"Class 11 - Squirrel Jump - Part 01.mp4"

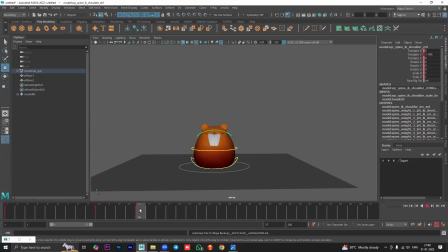989s
Okay. So here it is stretched out, here it is squashed. Now it is squashed. I want to bring it back, right? So basically, I want to add a little bit of dampening here.
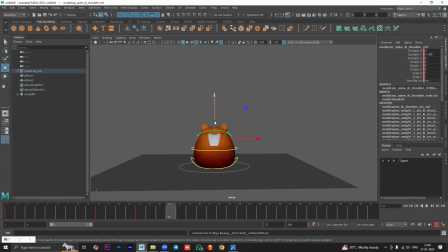1001s
So up, down, I'll make it go up again, this time lesser compared to the previous one. See, on the 10th frame, I made it go up. So it was too much. The second time, it's lesser.
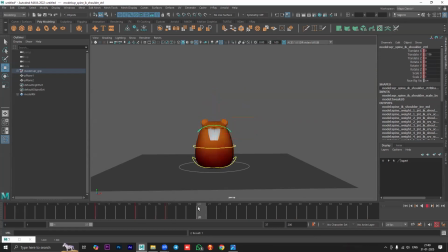1015s
Okay, so here it's down, here it's up, then down again, and I'm reducing the intensity. Then up again, and one last time down. Very little. You can see I just moved zero point 0.2 in values.
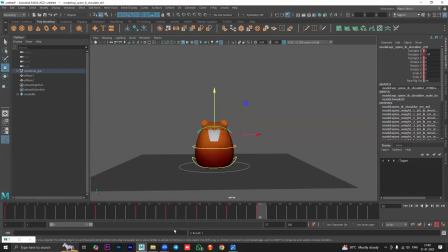1034s
It was 1.6. Here it is 1.4. So just zero point 0.2. So if I hit play, you can see we have this. Now you can see that initially we have more of a jiggle and then it dies down. If I turn on the wireframe, you can see it much better.
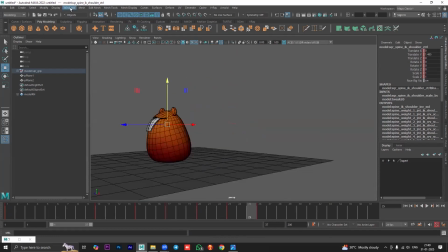1056s
Okay. Now, if you want to make some adjustments to this, do it with the graph editor.
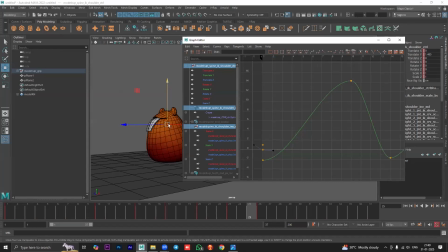1062s
So I have the controller selected. I'll go to translate Y and these are the uh, basically these are the keys that we need to adjust.
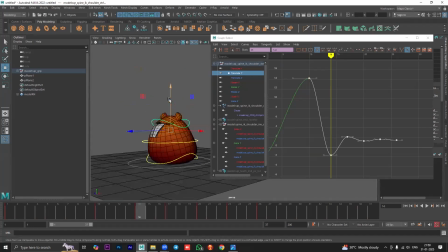1073s
So this is where it is stretched out. Here it is squashed. Now, if you want to, make it more intense, what you can do is you can like when again it stretches out, you can increase the amount of stretch. See, if I moved it in the viewport, it also affected the graph editor.
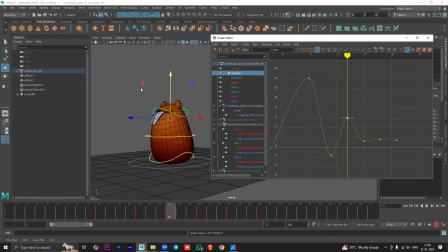1093s
Same thing I can do here as well. Same thing happens, right? So up, down, up, down, and it goes up again and down. So if I hit play, you can see it looks more
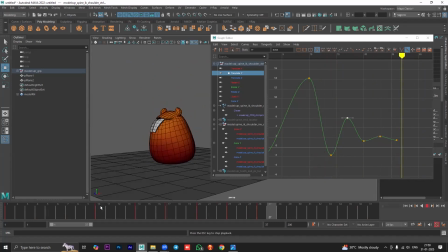1110s
wiggly, okay, more squishy, squashy, because I increase the intensity. So like this, you can control it. So if you don't like this much of intensity, then you're free to reduce it. So of course, the first squash and stretch will be very, very extreme.
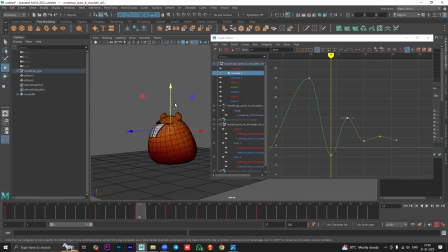1127s
So you can see this is extremely stretched out. This is very much squashed out. The second time, if you don't like it being so much squishy, squashy, you can reduce the intensity. Okay, and adjust it according to how much you want.
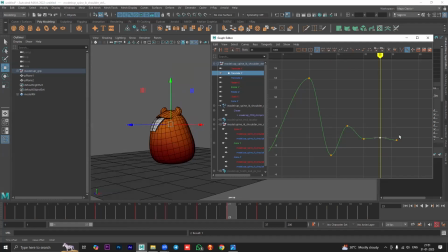1144s
Okay, this one reduced a little too much. Let me increase it. And that's it. So if I hit play, okay, so something like this again, up, down, up, down. And okay, this one is very less. Let me increase it.
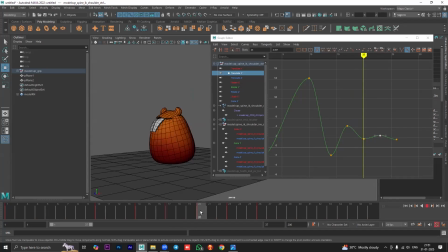1164s
So you can see down, up, and down. Now this last one should be less of a movement, so I am reducing it. See, whenever we are dampening any movement, the second last and last key should have very little amount of change.
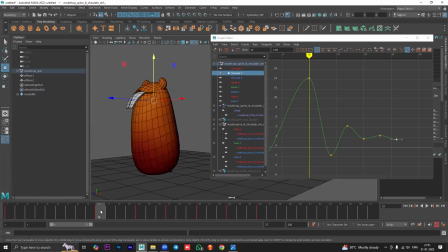1183s
Why? Because we are killing a movement, right? Initially, the movement is very intense, but when we're trying to come to a stop, the second last to and the last keyframe should have less amount of change.
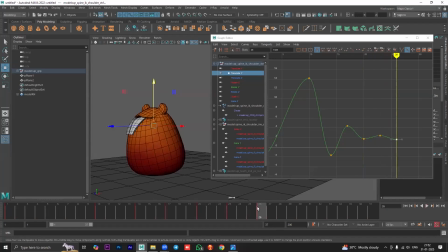1198s
Okay. And if you feel like you cannot finish it off completely in this, then you can go ahead and add another keyframe. So I feel like uh, I don't want to finish it off here. I want to add another one.
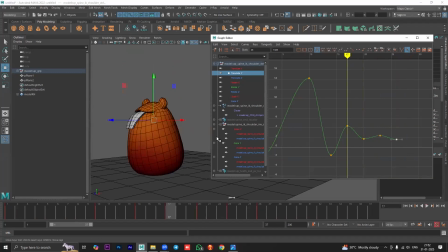1210s
I can do so. So we have to see what is happening. It was up here, down here, then up again, then down again. We can then go ahead and move it up once again. See how the height is changing?
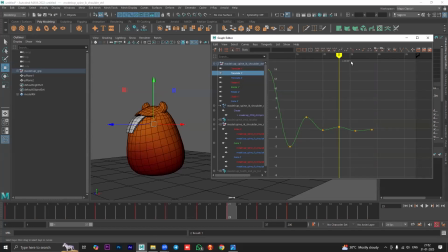1226s
It's exactly like how we've done it in the viewport, right? So the height is changing. Okay. Yes, Sudhakar.